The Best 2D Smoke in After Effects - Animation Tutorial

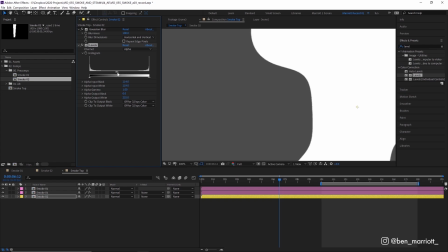246s
let's just keep it a tiny gap open so there's still the slightest blur there wonderful
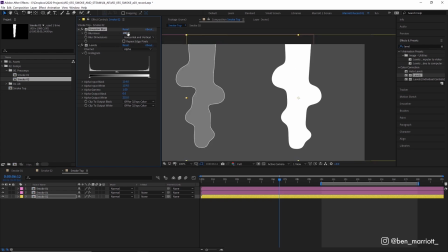251s
now the amount of blur you have before you crush the levels is going to change how round these corners are. If we set it to 50 they'll be less rounded and if we set it to something much higher it'll be way more blobby.
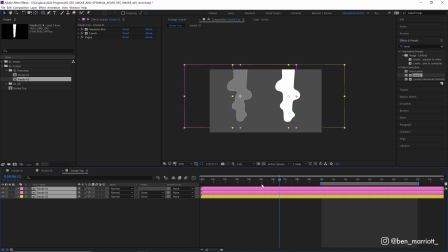262s
I think 100 works well for us here. You should know that these two pre-comps have been moved up slightly in this composition. That is because these effects that we've got going on here also affect the very top edge of the comp and you can see we get some weird funny results when our smirk reaches the very top.
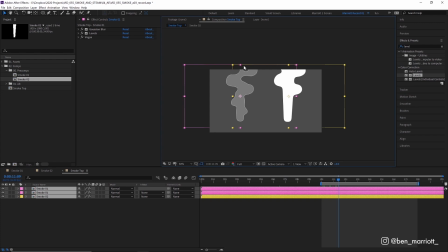277s
So the best thing to do is just hide them above the composition and pretend they don't exist and just make sure you make your
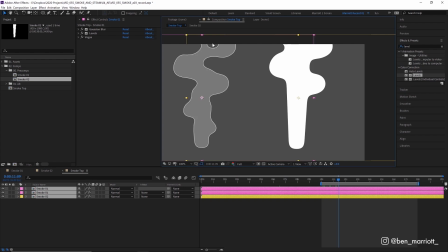283s
pre-comp a little bit bigger than you think you need to and make the smoke plume just a bit taller than you expect and you should be fine. And I'm going to explain how we get a stroke around this shape a little bit later after we add in some more details and plumes to this smoke. We can see that on the smoke on the left underneath the main plumes we have this sort of arc that kind of cuts in towards our main pillar and these little holes that form as well.
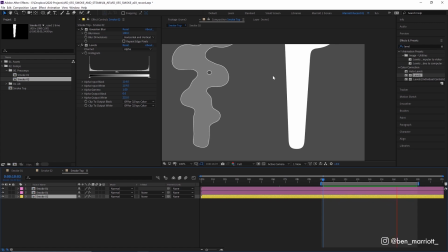303s
Now these are two things that I think really sell this effect and make it look more realistic and believable.
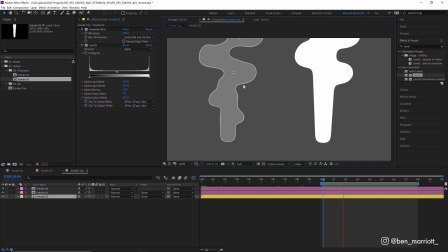308s
So we can see on smoke one on the left that underneath these plumes We have this little arc that sort of cuts in towards the main pillar. So when the smoke pulls away from the main form, a larger pocket of air fills up that space. So we maintain the same volume of the smoke as it adapts and moves away.
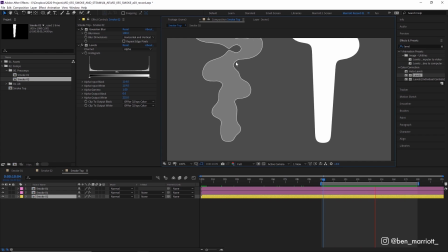321s
And some holes appear as well, doing the same thing. Now these two elements are what I think really sell this effect, make it much more believable and realistic.
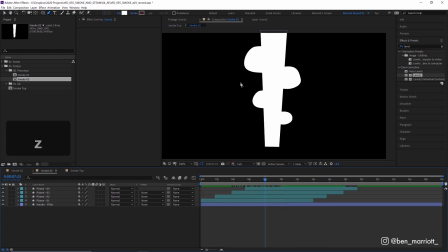329s
So let's jump back into our Smoke 2 comp and make some of those. I'm going to draw another blob with our pen tool, creating a new shape layer. And this time I'm going to make it a little more elongated, more like a squashed ball. and change the fill so it can tell that it's a bit different.
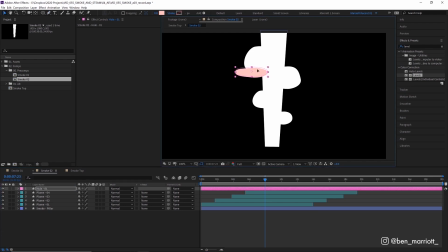342s
And then I'm going to call that hole 01. And I'm going to move that just under our first plume so that overlaps a fair bit with that pillar. And then I'm also going to parent that to plume one using the pick whip. So now it will follow plume one up as it rises. And now we're going to set its blending mode to silhouette alpha, which will make everything below that in the composition transparent.
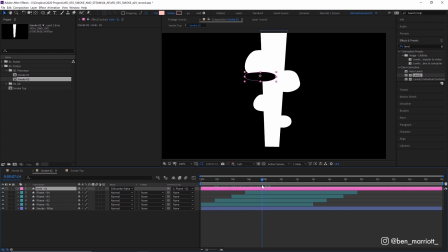361s
So now it cuts away into the main pillar, making a sort of smoke armpit.
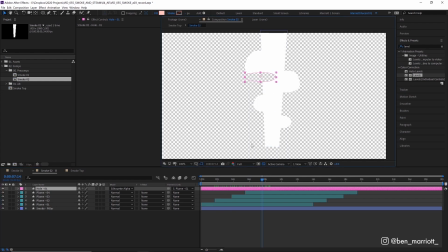365s
And if we toggle on our transparency grid, you can see that there is nothing underneath that. it is all transparent now what i also want to do is have this increase
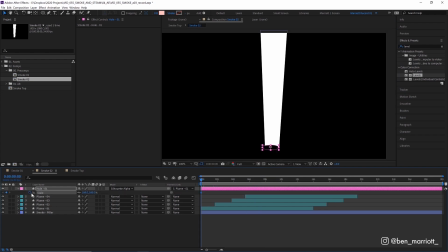373s
in scale over time so i'm going to add some scale keyframes so that it goes from about 50 to maybe 115 over
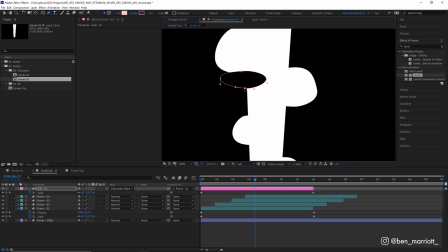381s
its lifetime let's maybe adjust its shape slightly so it's not quite as squashed there i think that's good at the bottom here you
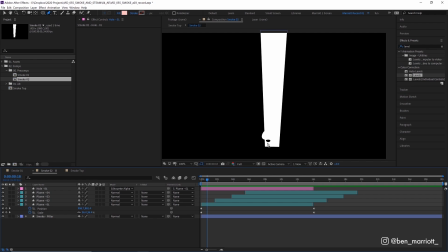387s
can see it doesn't look great but our blur is going to cover all of that so that'll be seamless so i'm going to duplicate that four times with ctrl d i'm going parent hole two to plume two hole three to plume three etc i'm going to slide them over to their
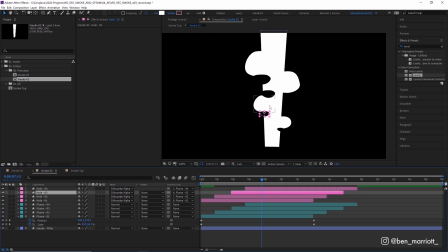401s
respective plumes and then i'm going to move them into place so they sit just underneath where they need to be and then adjust their shapes a tiny bit as well to keep
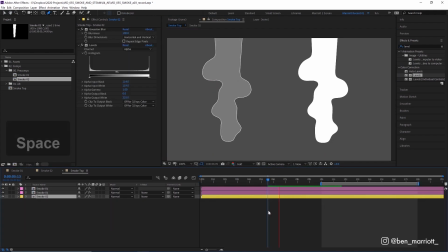409s
them looking a bit more organic wonderful now we've got four plumes rising up and little hole forming underneath each one that gets a bit bigger as it floats upwards to get these extra little holes it's a pretty similar process So back in our main comp,
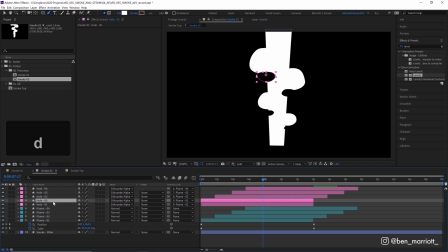424s
I'm going to duplicate hole 01 and rename that to hole 01 B.
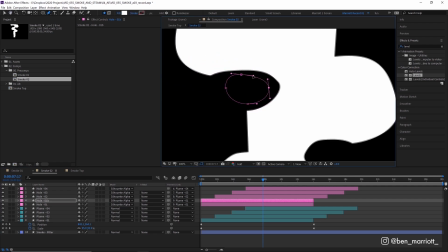428s
I'm going to adjust its shape to be quite a bit more circular and move it over to the right so it starts to eat away at this larger plume here.
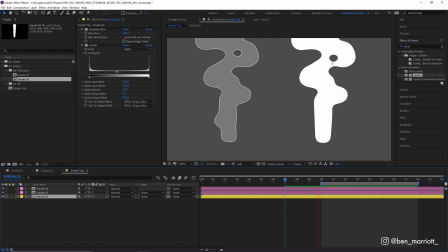437s
Now let's see how that looks. This one looks kind of alright, but it kind of is a bit too low, so it kind of makes this hole at the bottom here,
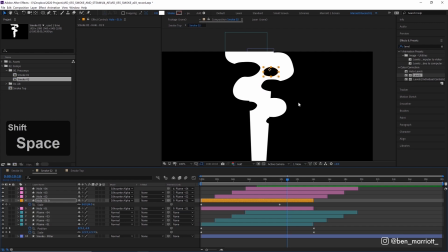443s
which I don't really like, so I'm just going to go in and finesse that and maybe move it up a bit and do a bit of trial and
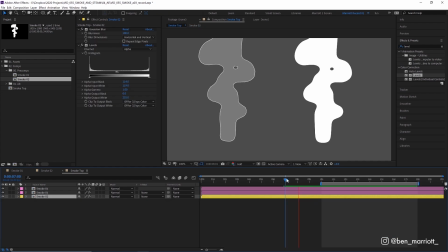448s
error until I get the result that I want. but it doesn't take too long to sort of figure out what works and what doesn't.
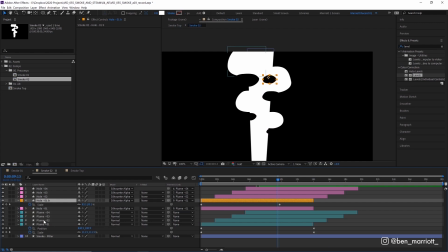453s
Now that we're happy with that, I'm going to duplicate that and attach it to another plume.
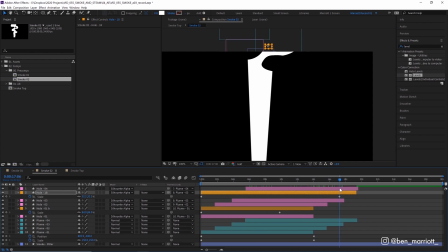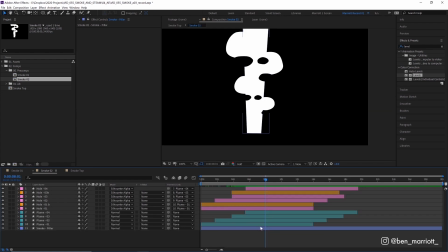463s
And now we've got all of our main forms that we need to loop. So to do that, I'm going to select all of our layers in this comp, duplicate them with control plus D,
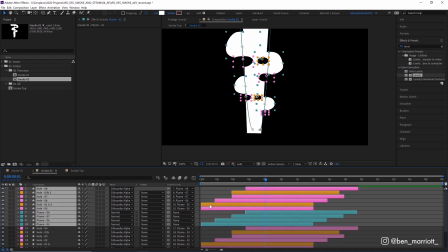471s
take them to the top of the layer stack, and then drag them over at eight seconds in.
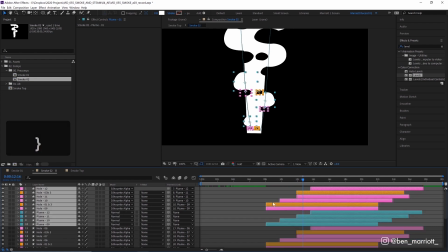476s
So they will start appearing after our first one's finished, duplicate them again, and then slide these ones over to 16 seconds. so now we've got enough overlap in the middle here so
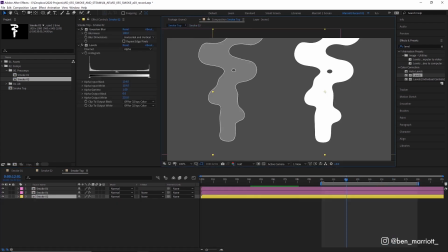485s
we've got a full loop happening and if we go into our main comp that should happen between 10 seconds and 18 seconds now to add our stroke to add the stroke i'm going to duplicate smoke 02 and hide the bottom one for now and i'm going to add the effect
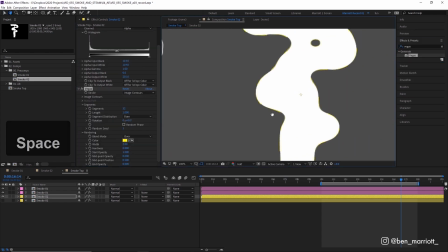499s
vegas now vegas adds these sort of cycling kind of trim
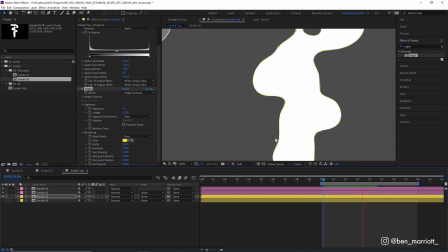503s
pathy looking little gradient lights that go around any shape but we can kind
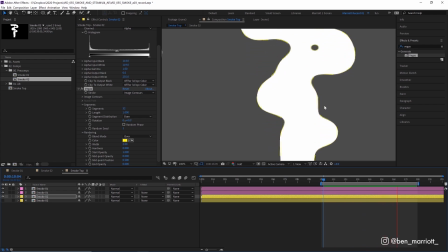508s
of hack this effect to give was a stroke on any layer with an alpha channel so firstly in the control panel over here change the rendering mode
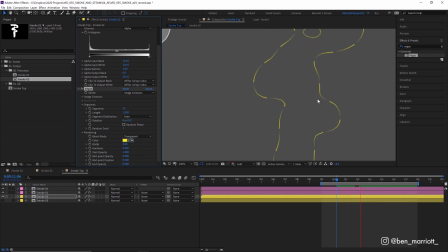514s
to transparent now we can see the effect a little better and then we need to change the color to i'm going to choose white but you can choose whatever you want and then we need to change the end opacity which is sort of the end of these gradient strokes and just change that to one and now
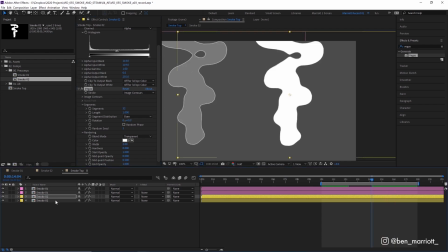529s
we have a stroke so let's turn back on our bottom layer here and turn its transparency you down so it looks a
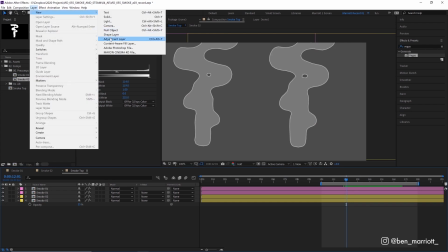537s
bit ghostly and i'm also going to add a new adjustment layer and add the effect posterize time and i'm going to set that to 12
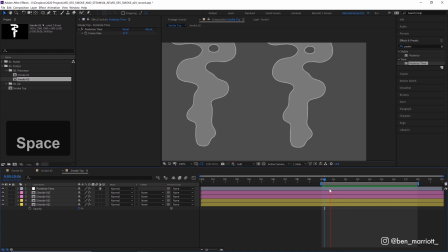544s
which is going to lower the frame rate to 12 frames per second and that's just going to mimic a more traditional frame by frame animation look which i think suits this effect really well now from here you can use these comps to do a few more interesting things you could use the filled comp as a matte
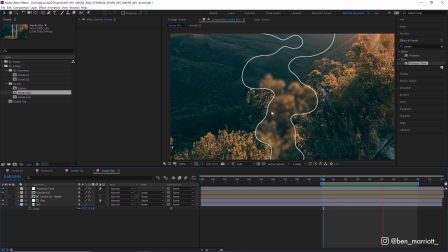557s
for a blur adjustment layer to create this nice effect as if your vision is being distorted by the smoke and then of course add
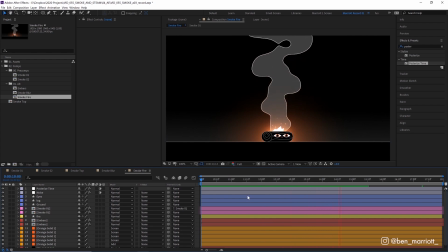563s
to your own 2d or even 3d scenes really interested to see what people make with this effect this effect wouldn't only look good as smoke i think it looks good as steam which is you know smoke light and also maybe some rolling clouds as well it could work out or even fire if
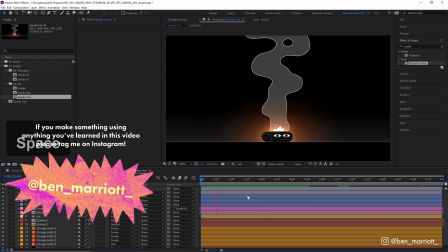576s
you want a big blobby stylized fire so please don't forget to tag me at ben underscore married underscore on instagram so i can see
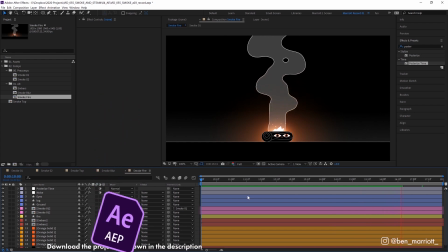583s
all the work you've made and please dig deep into the working files that i've provided and i highly encourage you to take what you've learned here and apply it to your own work and your own style and make something new. I've made a short playlist of some related videos that I think you'll enjoy if you've made it this far. I'll see you in the next video and please consider subscribing if you'd like more of these videos every week.